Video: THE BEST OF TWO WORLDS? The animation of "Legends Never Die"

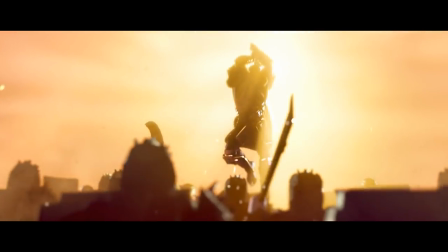And not that they don't do color grading and light correction and all that stuff in the post-production,
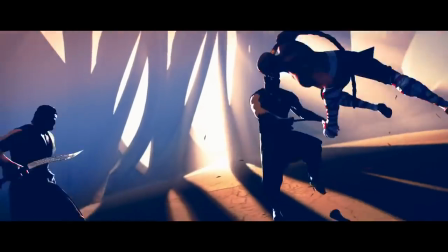but you have to have real light, and this is not real light.
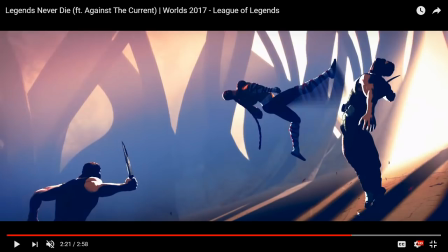Like, you cannot do this with lamps. This cannot be done.
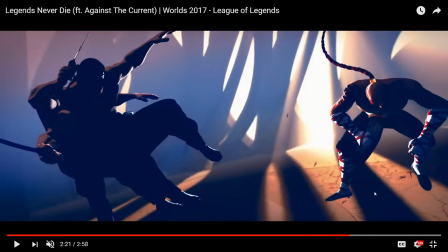You have to do a ton of editing and a ton of clever, animation software tricks in order to get the light to do this thing
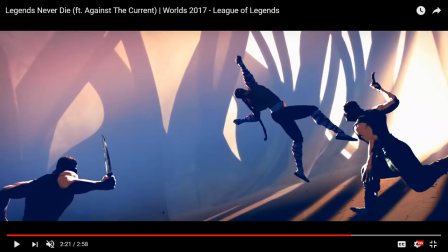and to fall in those ways on Lee Sin and to play in those ways.
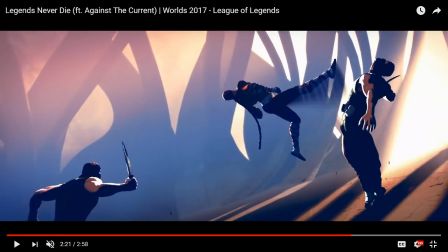And also, another little thing they couldn't resist doing. Boom, animation smear.
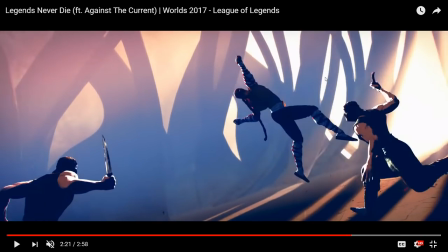This is that motion blur that we don't see pretty much anywhere else, but here,
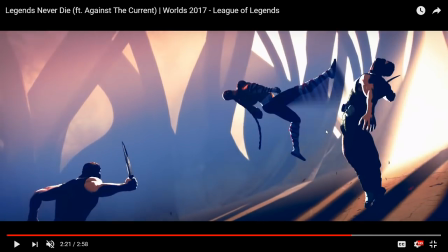because they need the movements and the kicks and the punches to have impact, they do smears.
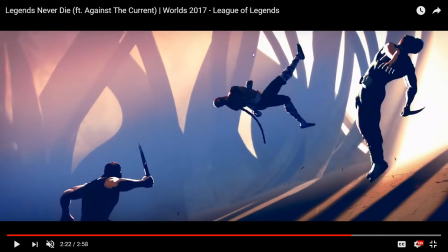They smear out, they blur, or put a blur on top of things in order to move him around.
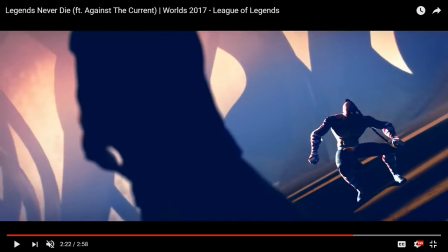And again, it's the kind of thing that feels like if you were doing real stop motion,
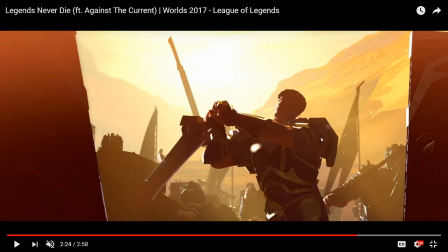especially like Studio Leica on Paranorman did some fantastic work where they actually created physical models of the smears.
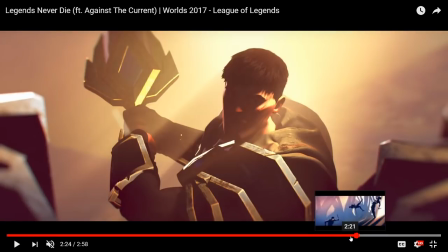Like, if they had done
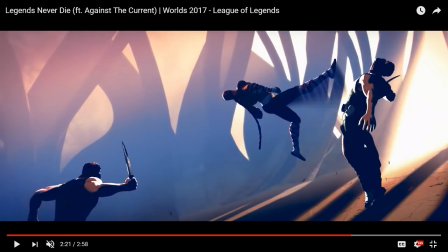this shot, what they might have done was create a puppet where the leg looks smeared, like where they physically created something that looks smeared in order to create that sensation of motion just for a single frame of a single shot in order to really communicate that impact and
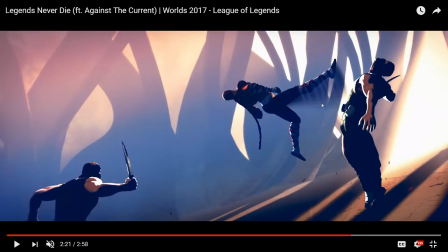speed. But here it's done with a digital effect. And that's kind of the thing. I'm not a purist.
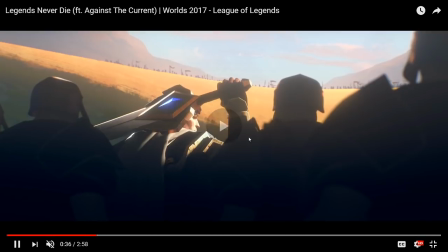I am entirely in favor of mixing media and mixing approaches, but here it seems a bit to me like in chasing
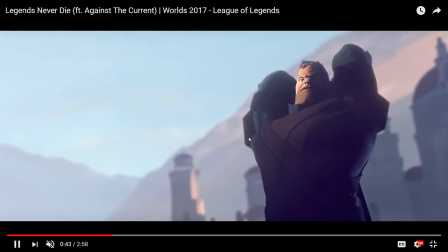the glory of stop motion animation, they have kinda embraced a lot of the flaws of stop motion animation.
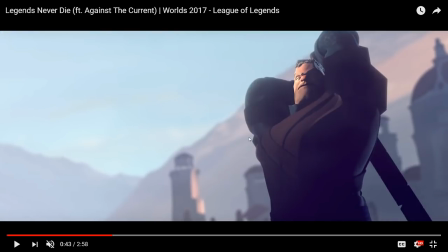For instance, the sword instructor here. Look at the way that his fight with Garen and the other trainee plays out.
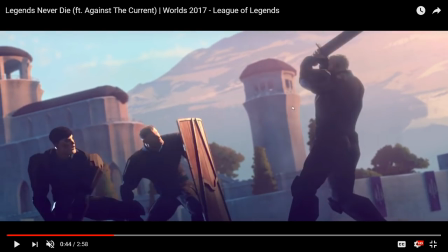Look at the way he's moving. This completely stiff,
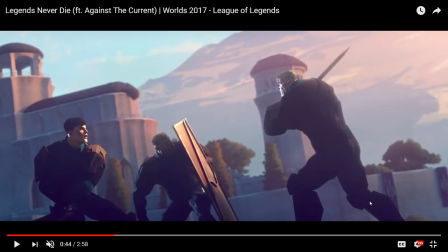completely planted, like he barely moves his legs, and he really does look like a toy soldier,
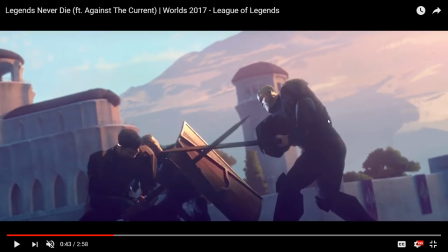a toy figure that's just kinda jerking around as it's being moved in post.
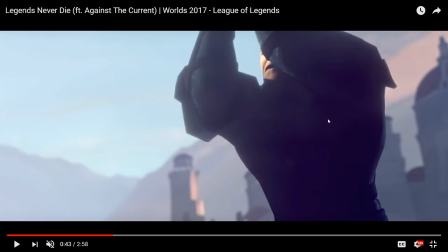And again, a really good stop motion animator with a budget wouldn't make the shot look like that. Like, that wouldn't be the goal.
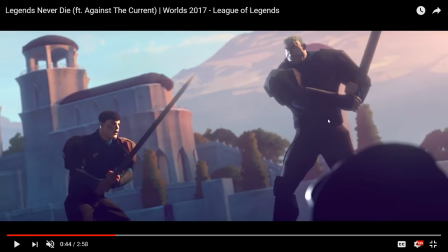The goal would be to have him move so fluidly and as fluidly and realistically as possible, and not do stuff like this
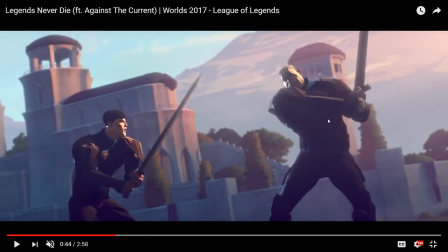from frame to frame. I feel like I need some kind of funny music to play over that.
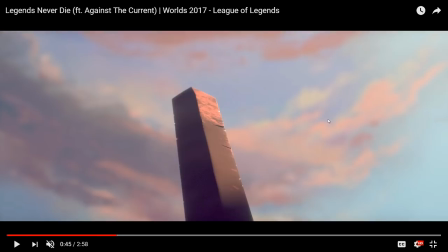And that's kind of my issue with this thing.
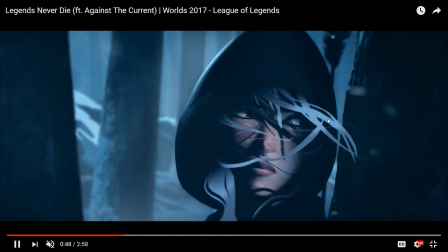Now, like I said, everything else about this, the visual storytelling, like the composition, the directing, the cinematography, like this shot right here,
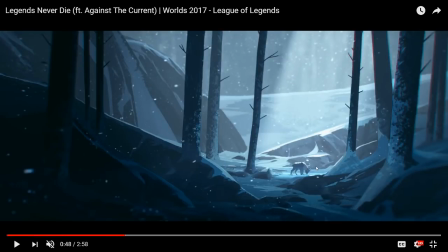just from a cinematography standpoint, and just as a shot, like I want this as a desktop background. This is gorgeous. This is beautiful. But in so many other ways, I feel like the short it doesn't so much get the best of both worlds as much as it is using the world of
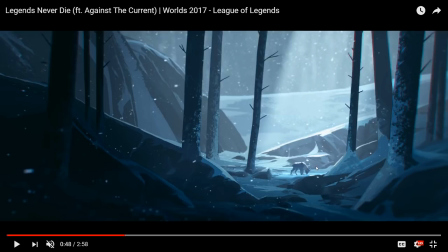3D animation to grab a bunch of the flaws of stop motion animation and kind of import them without really considering, without really thinking about what does the stop motion thing mean? Like, what's the thing that you want from stop motion, and how do you capture that without capturing all the bad stuff,
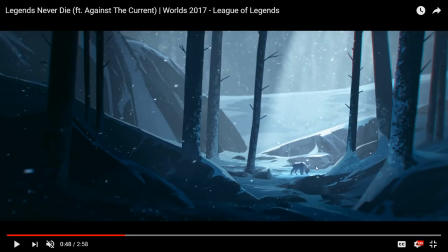all the flaws, which is the stiff, wooden, kind of unbelievable movement. And I think all of this is completely intentional. I think they wanted it to look this way. I don't think they made a mistake. I don't think they screwed up somehow.
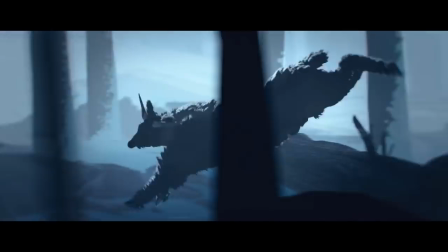I don't think it was like they were sitting around and making dumb decisions because they're bad animators.
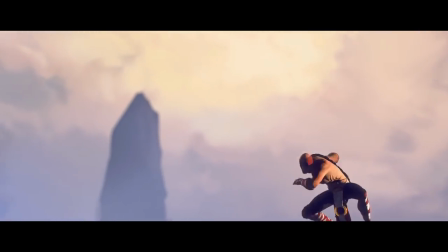They're clearly not. This is all intentional. I just don't think it quite works.
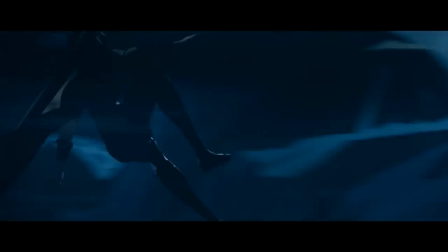Anyway, those are my thoughts on Against the Current's Legends Never Die music video by Riot Games.
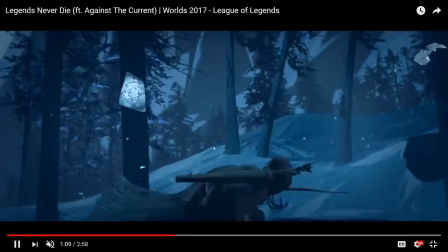Copyright Riot Games. Please do not sue me or content ID my channel, Riot Games, and also Against the Current.
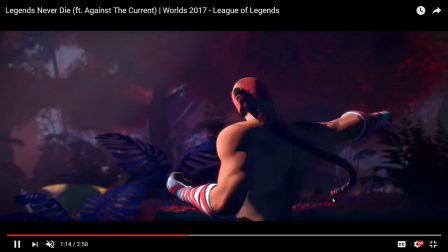I have not played your music. You can't touch me. I'm invincible. Anyway, if you have some comments, good God, I'm rambling.
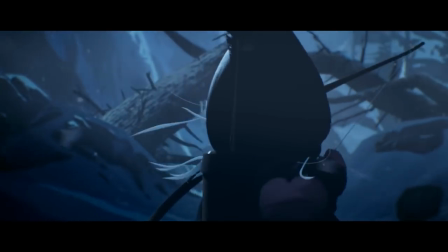If you have some comments, leave them down below. If you want to leave a like, I greatly appreciate that.